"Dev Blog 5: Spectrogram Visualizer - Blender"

Hello and welcome to my fifth dev blog.
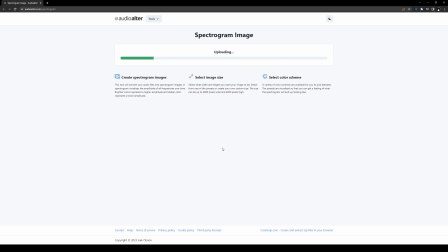Within this session, I'll be creating a spectrogram visualizer. This process will be very new to me. This works off a image.
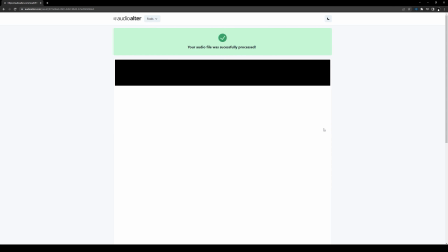So here I am baking the audio and turning it into a spectrogram.
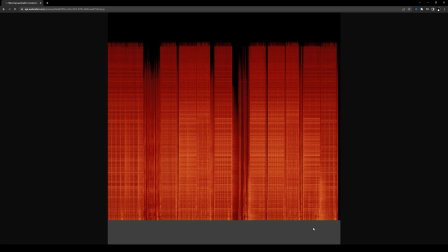So this image here is what will be used as the basis for the waveforms within the effect.
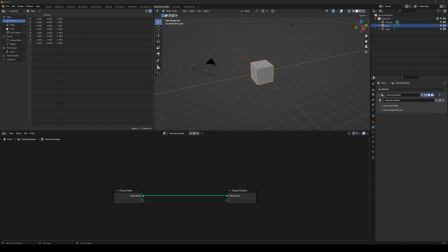So yeah, let's get started. So now that I had the spectrogram ready, I began creating the effect itself.
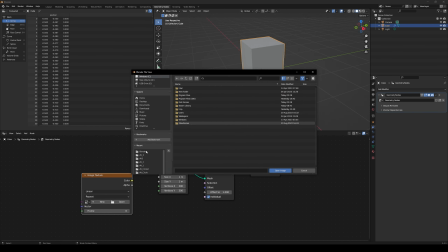So to start, I created a flat plane, and then I used an image texture to tie the
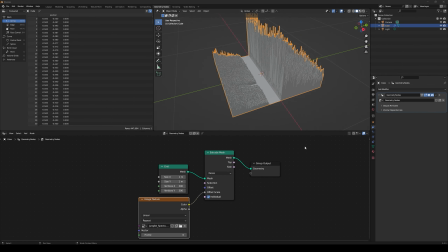spectrogram to the plane.
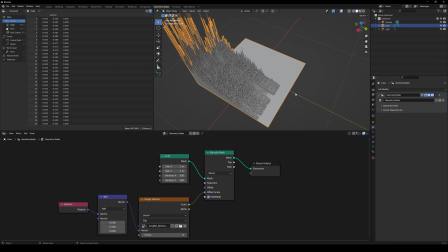At this point, I began extending the spectrogram so that it would fit onto the whole plane.
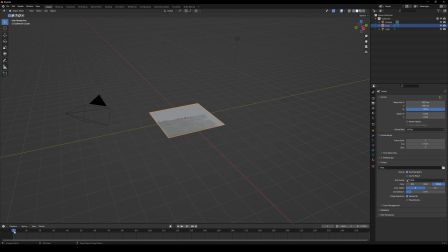And as the sequence would continue, as the music would play, the spectrogram moves, but it's only visible within the plane.
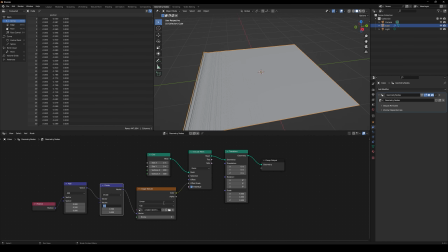So it creates with this sort of wave effect, and that acts as our visualizer.
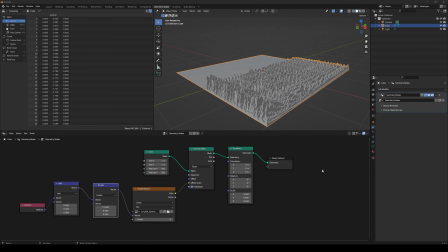However, at this point in the within this session, I ran into my biggest problem, and this one took me a while to fix.
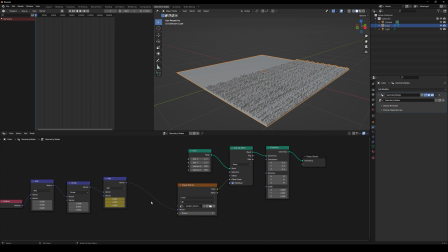But each of the waves was meant to be moving from left to right, so that we see the sort of the wider face of the waveform. However, it was moving from front to back, so it's moving along the wrong axis.
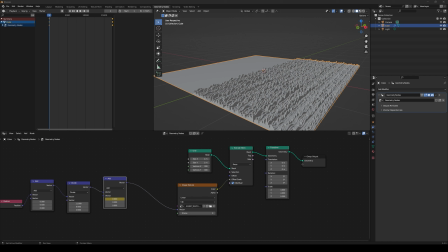So when I looked at it, I was just seeing thin lines instead of the wider waveforms. So as a result, I had to flip the image itself, the spectrogram,
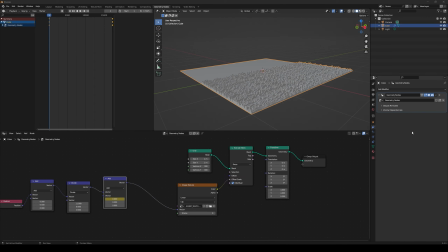and by doing so, it managed to fix the problem after I rearranged the nodes as well.
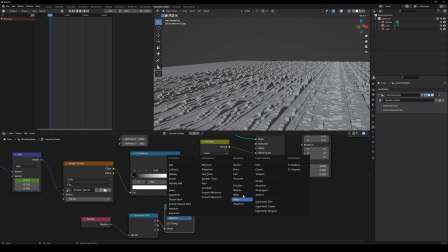So next, I used a small sequence of nodes,
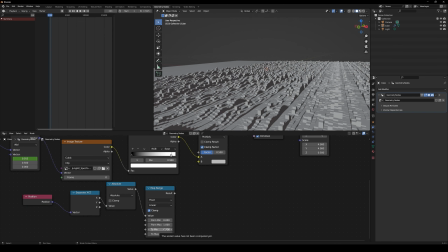mainly using the float curve node, and with this, I'd create a sort of
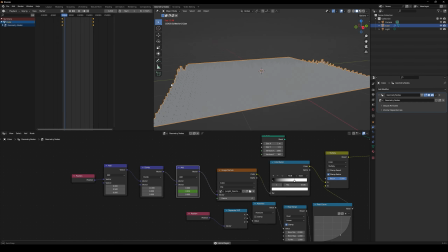focal point within the wavelength,
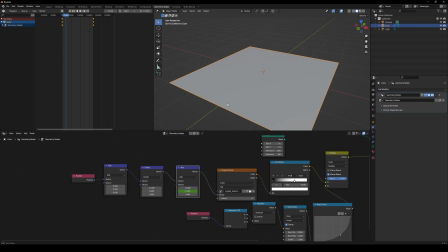so that the middle of the effect would be peaking and the outside of the effect would be much lower,
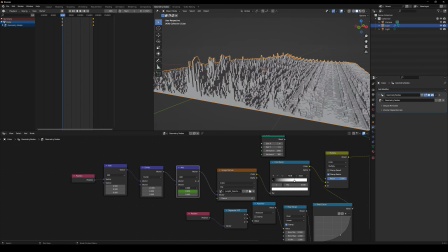so it'd be much more prominent.
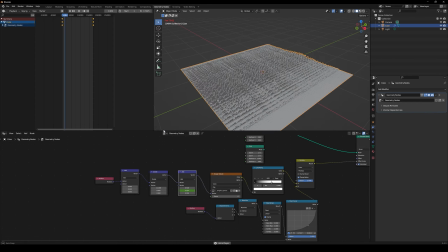So at this point, I'm going to speed up the footage by 25 times for this sequence.
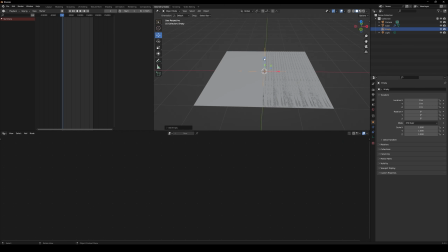The reason is because I ended up spending a large amount of time
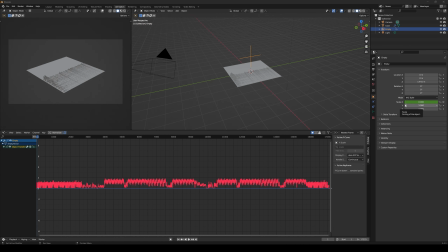playing around with the spectrogram and seeing how it could react in different ways.